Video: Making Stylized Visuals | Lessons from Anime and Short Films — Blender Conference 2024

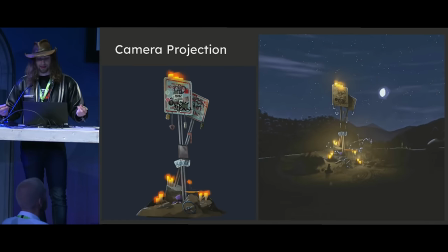16:31 I think it looks really good. but it achieves a very rich hand-drawn style. Very visually interesting.
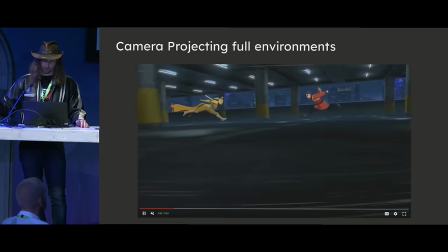16:40 And of course, you can do this on full environments as well. We produced a project in partnership with the 2D animation studio, Studio Leaf.
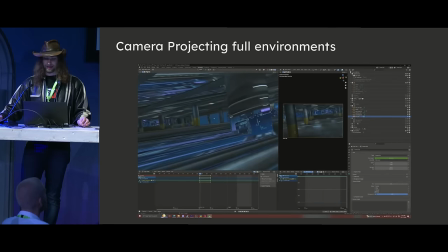16:49 And in this, we got to do some really fun, like all projection mapping shots. The characters in this are fully 2D animated.
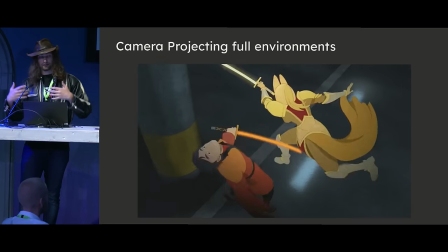16:57 And then they gave us the layout, and then I gave them 3D layout,
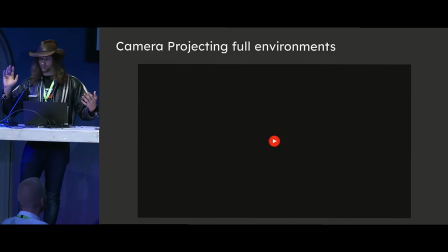17:02 and then they gave me full 2D paintings that are just gorgeous and I re-projected them back into 3D and we comped them with the characters. That's a really fun pipeline. I think it looks beautiful because you're working with just 2D artists at the top of their game.
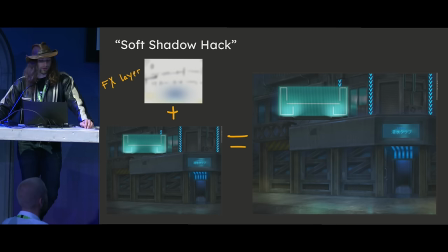17:21 But something that I often notice when working with 2D artists is their liberal interpretation of light. So obviously I don't have the budget to hire 2D background illustrators to go in and paint every camera angle of my film. I have a lot of camera angles in my film. That would be a lot of money.
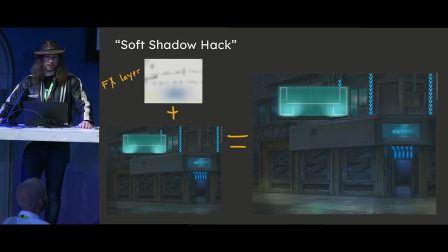17:38 But maybe by studying their technique, I can kind of find a way to mimic it. So 2D illustrators will often use this kind of gradient to suggest shading rather than actually be photorealistic.
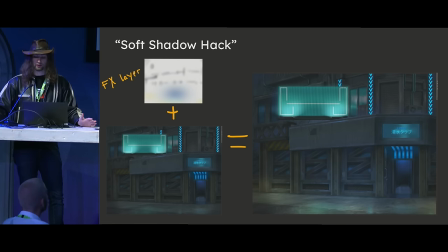17:56 This is especially true for characters, but it's also present on environments. And you can see here, we've got that image up at the top. That's just kind of basically someone going in with a really soft brush and being like, hey, it needs to be darker here. And it needs to be a little lighter here. Just like effects layers in Photoshop.
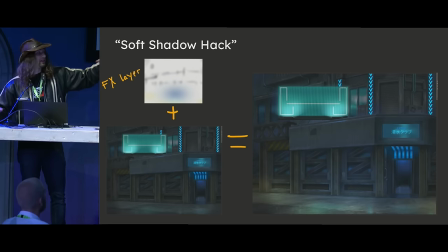18:12 And then those get either added or multiplied onto the final image. And it's like, wow, that pops a lot more. And maybe you're sitting there thinking it's the same picture. But no, trust me, it's a little bit better. And it's that little bit that counts. The good news is that we can kind of mimic that in Eevee natively.
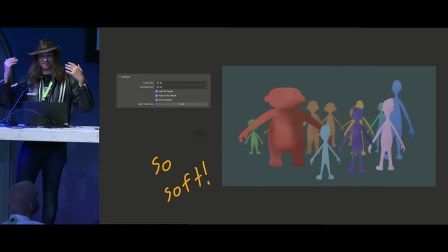18:33 You can just turn down the shadow resolution so that it's like really small and then you get very soft shadows. And I actually use this on a past project called Colorville when I didn't
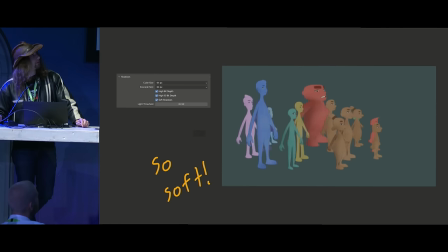18:47 want to do like hard edge shading on these characters because I didn't want to spend the time to actually normal edit them, but the soft shading, it gives the suggestion of depth as opposed to the proof of it.
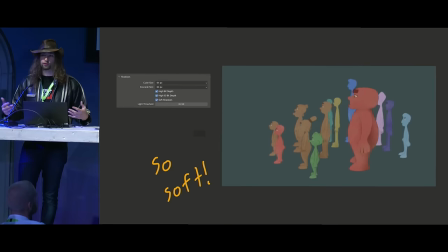19:02 This kind of makes me wish that Eevee could render two shadow passes because I still want crisp shadows. I still want, especially for toon shading, you need really high-resolution shadow textures, but having a very nice kind of soft, very diffuse shadow, It doesn't have to be physically accurate at all.
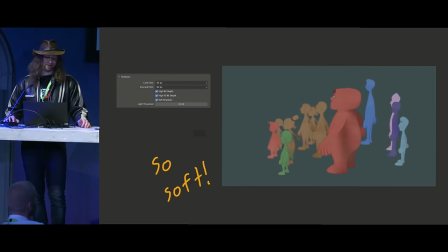19:22 That is appealing to me. I don't know if anyone has ever thought of that before. It is kind of a hack, but whatever.
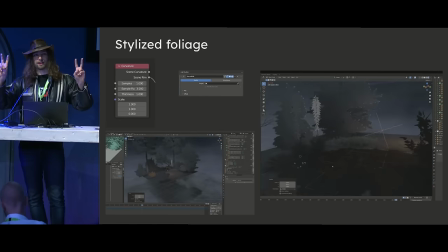19:29 So stylized foliage. Plenty has been said about how to make anime trees or foliage or whatever on YouTube and everywhere else. I won't waste any time here. But I will say that I think the way we've implemented it on Samurai Blue specifically is a little unique.
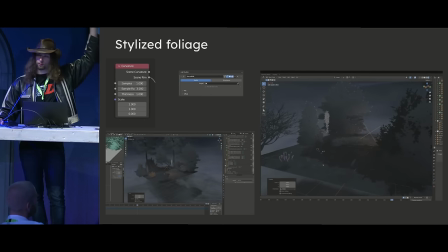19:44 And this is Goo Engine specific. So that node way up right above me, it's the curvature node. If you know what turning on the cavity and edge shading in Workbench is, it's basically that, but ported to Eevee. And it's pretty handy.
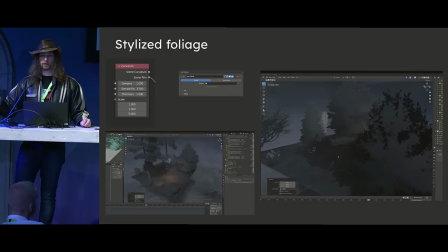20:03 Basically, what we're doing is we're taking the scene rim output, which you can think of as Fresnel, but it's not, because it's not calculating the angle of the face to the camera. It's calculating the actual silhouette of an object in the 3D space. And it uses depth to do that.
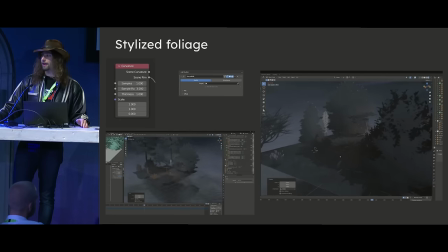20:23 And since it uses depth, we can use that to basically have access to the amount of screen space that an object is taking up. So look carefully, because here I'm going to explain why I'm actually doing this. So in this one, see how there's all the shading in the grass?
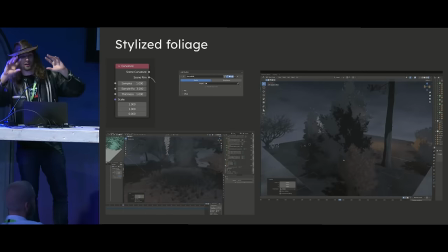20:37 And as I zoom out, it becomes just kind of one color.